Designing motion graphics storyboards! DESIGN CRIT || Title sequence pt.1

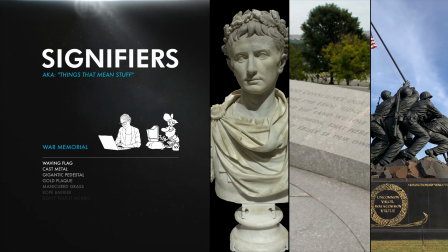You might start thinking about expensive statues, or about national parks, or that we memorialize war heroes more than we do doctors.
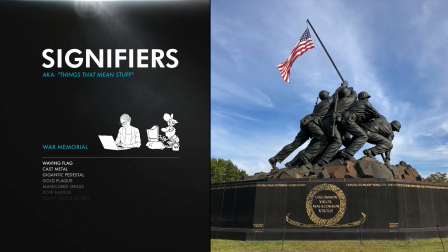They might just be jealous of this beautiful weather or thinking about the lawn care involved here.
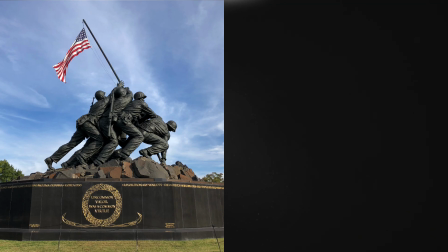Who knows? Some of these thoughts might align with the feelings and intentions this frame is trying to convey,
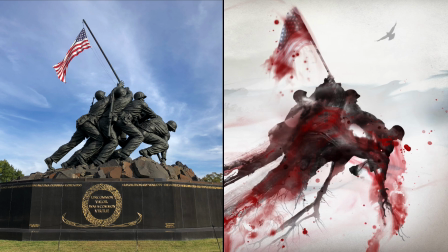but there are many more that probably don't, and Miguel doesn't want all those other ideas in here. He has something more specific to say. So it's smart that he's not using all of those signifiers. He's stripping out a lot of those unwanted details to the point that he's really reduced it to just a shape, a silhouette.
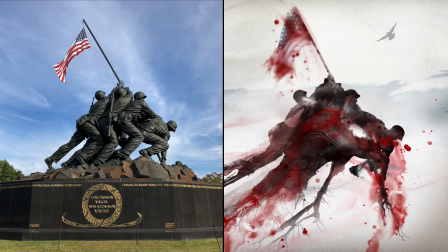He's eliminating some of the signifiers that don't help the story he wants to tell.
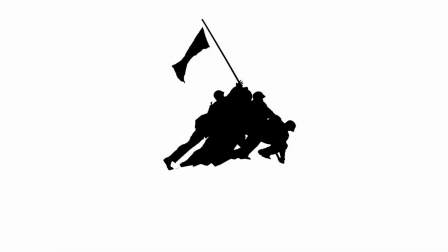He's abstracting it from this to this, so it's not the war memorial. It's not even a statue. It's a kind of illustration that alludes to some of the same things that the war memorial does, but not all of them, not even most of them.
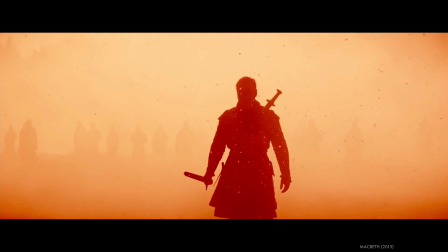The silhouette alone still signifies a lot of things. It tells you a lot of things. But he's done what he can to strip out some of the meanings that he doesn't want.
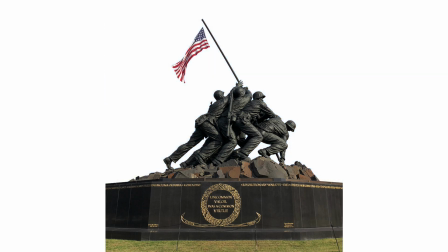Blue skies, mowed grass and crowd control ropes, plaques and pedestals, but also the qualities that make it feel like a statue, the metal texture and all the lighting and three-dimensionality.
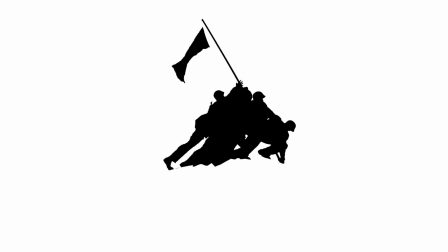Of course, there are still some things in this image that he does want, some things that he's left in and that you recognize and understand. You recognize that it's some soldiers raising a flag. You can tell that it's a team effort, and it's really a huge effort.
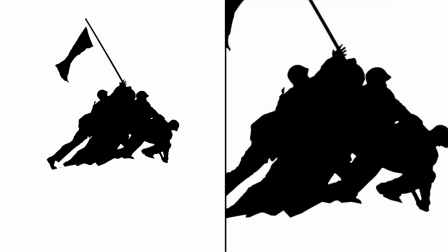Just from their posture, you can tell that they're really heaving this thing. It's a struggle. And those things alone might convey broad ideas about the power of human effort and determination,
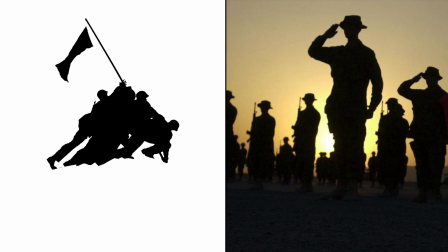or maybe it makes you think of patriotism and sacrifice. Or on the other end of things, maybe you see the tyranny and violence of empires.
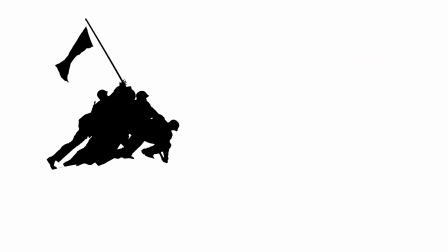He's narrowed it down so you're probably not thinking about weather or lawn clippings,
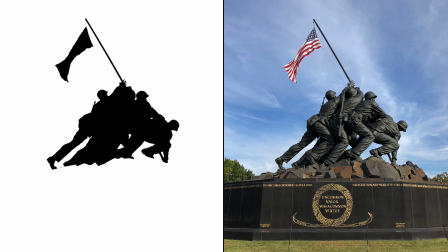but there are still lots of possible interpretations, lots of equally right ideas implied here.
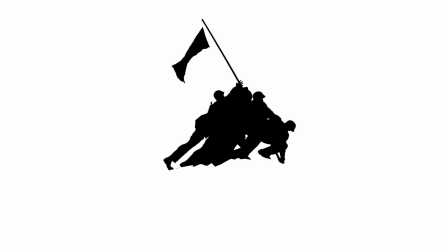But he's not even trying to convey all those ideas. He's focused on something even more specific. I think he's trying to get you to think more along the lines of the personal costs of war, the burdens that soldiers bear.
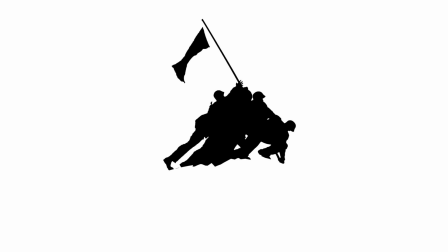And this alone might make you think about that, but it also might make you think of other stuff or, not much at all. It doesn't focus solely on that idea. So what he's done next is added new signifiers like the inky liquids so that
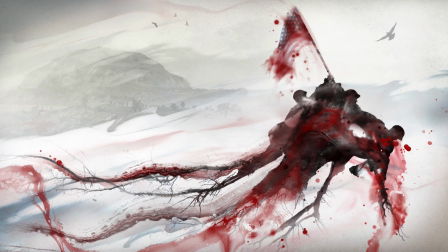collectively all these things start to point to that more specific idea. This liquid fill feels murky and impermanent.
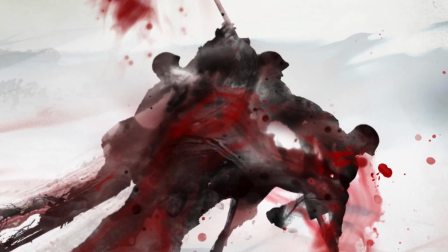And this isn't actually blood, but in the context of this silhouette of soldiers, turning it red sure makes us think of blood.
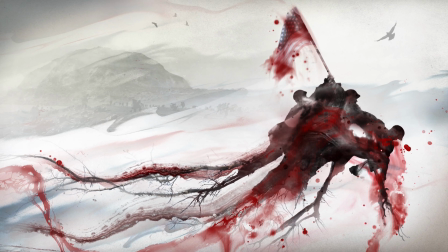And then that makes us think of these guys spilling their blood or spilling the blood of others. Either way, like the flowing inks, the blood is treated in a way that makes it seem impermanent too. It's slowly running off the page. It's washing away.
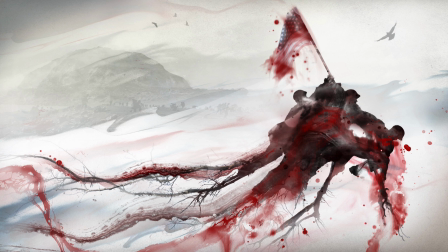It's not perfect, but those ideas of murkiness and impermanence, blood draining or washing away, that's kind of great. Kind of combines the idea of lives draining away and the memories of them becoming more faint. It's sort of poignant, but I think it could do that better. It could do with some help.
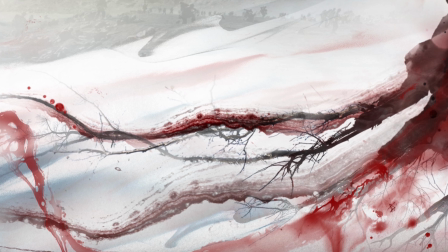Like these particular red fluid streaks kind of look like tentacles, don't they?
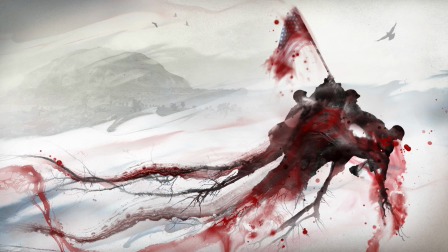So for unexpected reasons, these random ink flows signify like octopus.
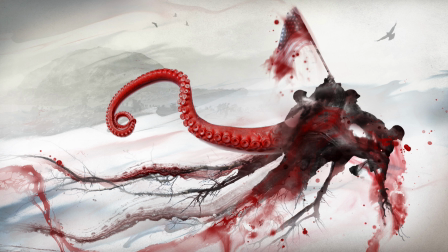Do we want people to think of some kind of nightmare sea creature? Well, that's an idea, but it's kind of a stretch.
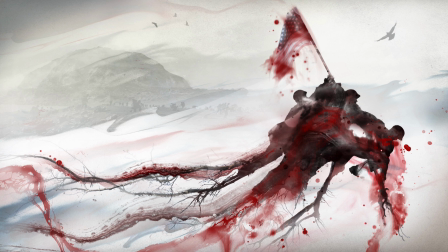The Kraken doesn't make a ton of sense for this topic, so maybe we can exclude that idea by using the red in a way that looks less like tentacles.
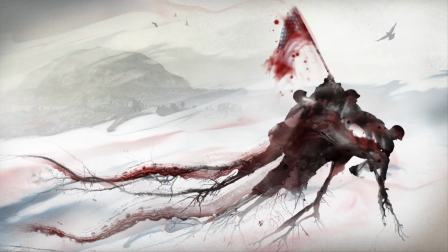To start, I'm going to try to stay pretty close to the original and just clean it up a bit.
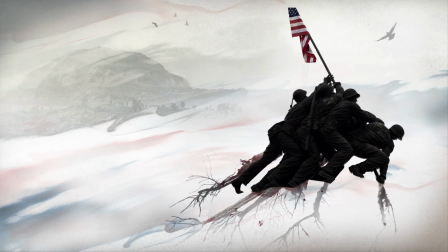So that said, I'm going to chuck a lot of this stuff and rebuild it, but I'm going to stick to using the elements that he was using.
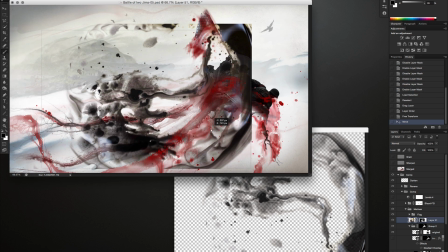Based on a guideline in one of the other projects in the lab,
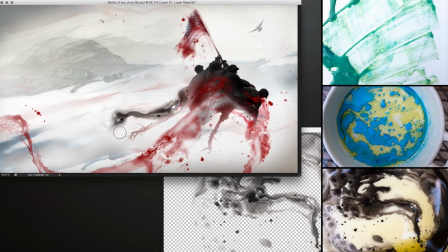he had made a bunch of raw materials by mixing ink and olive oil and paints and grabbing shots of the results on his phone,
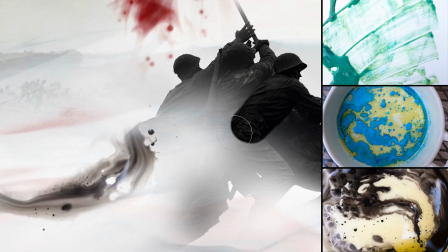which is really great.